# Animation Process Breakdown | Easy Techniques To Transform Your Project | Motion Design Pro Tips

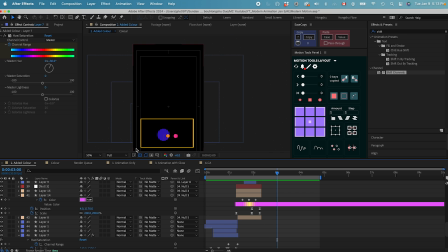8:08 outside square. Once we have the circle coming into the center together, we have another type of echo coming in with different colors, and then we have a null object controlling.
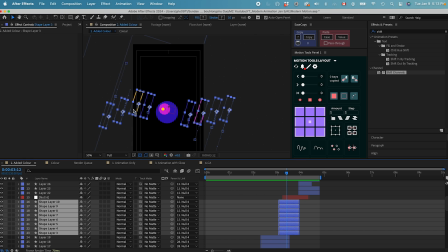8:22 So these are my little triangles with outline, and then they're all in different color. Everything is controlled with this null in the center so that we can do a rotation change of the null to control all these little triangles.
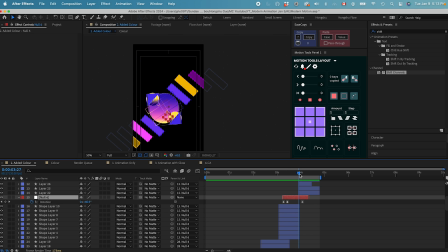8:41 As we are rotating to the right, we're also transitioning to the last scene with the match cut again. And the last scene, I didn't add too much animation on the last scene. All I did is just make everything falling into position.
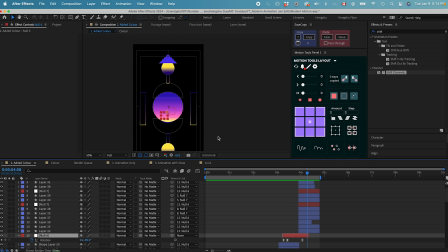8:56 And then after settling down for a couple frames, it's gonna move again. Everything just going to the opposite direction, and then everything comes together to form this little
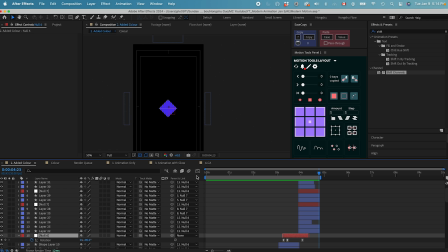9:11 diamond shape in the center to go back to the first scene where we have the first elements as this diamond shape. And now we have the animation and the color. For the last scene, I really like all these gradient color in the last scene.
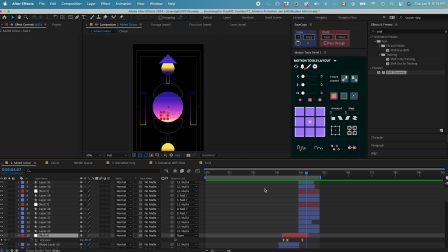9:27 Maybe we could do more with the gradient color, but this is the animation and the color that I have. I'm pretty happy with how it looks now. That's good.
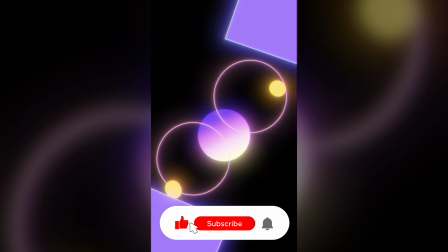9:48 Before we go to the next technique, please give me a like on this video if you find it helpful.
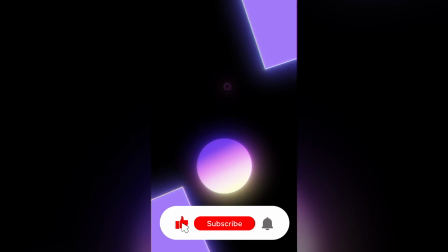9:52 Your like is really important for me and this channel to grow to be able to reach more people and help more people.
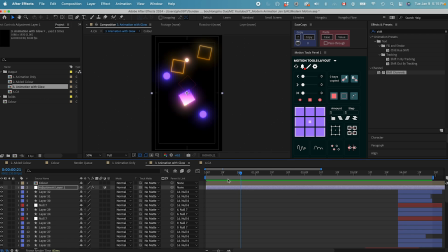9:58 After we added the animation, we just need to add a glow effect on the very top with an adjustment layer. You can also add the After Effects default glow, but I found deglow is looking much better.
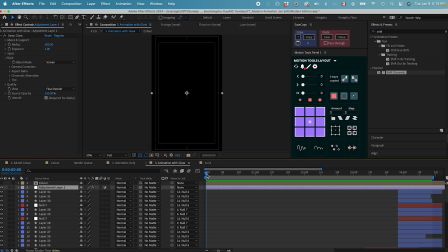10:12 However, it's a paid plugin. It's not free. I can show you what it looks like with the Deep Glow plugin. I didn't change anything. All the colors are staying the same from my last composition. I just added a Deep Glow with 500 radius and then 1 point exposure.
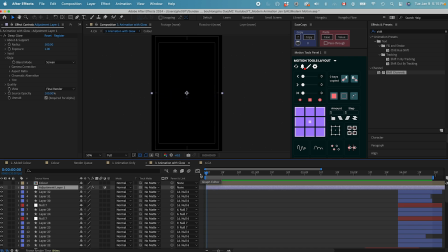10:32 Let's see what it looks like with the glow effect on. I like how it looks overall. It just gave our animation a lot more premium look, and
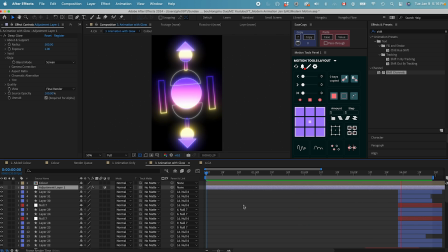10:47 especially with all the glows, it just makes it so satisfying. Maybe the glow is too much at the end here. I can tone it down by just making this number smaller, maybe 0.6,
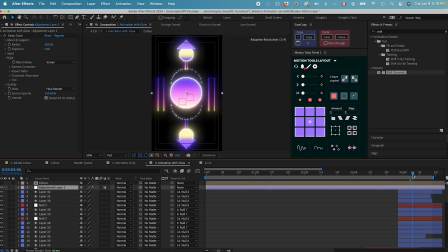11:02 so that it's not overexposed. After we have the glow effects, we can also add some other stuff like the echo effect that we can do on these main dots.
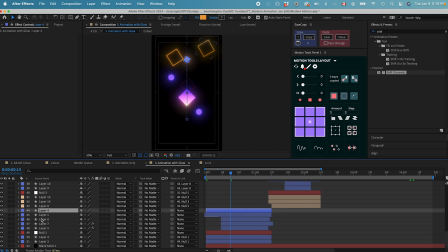11:17 So if I find the main dots, which is layer 4 here, let's add an echo effect. Once I add the echo effect, I need to change these number to
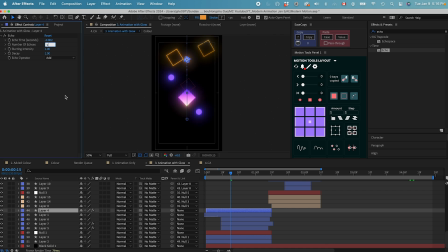11:30 0.002 and then maybe make 5 copies. So when the ball goes down, maybe 8 copies, it's gonna have a trail following our circle, so that it almost like a smear effect.
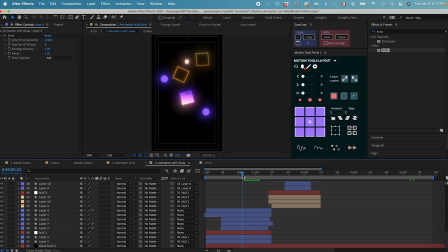11:49 I like how that looks. But in terms of echo effects, you don't have to add too much echo. Just a couple echo is gonna look pretty good.
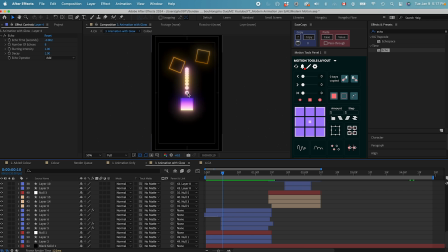12:04 However, I don't want it look something like this, where the ball just like all separated. I want to see how we can fix that.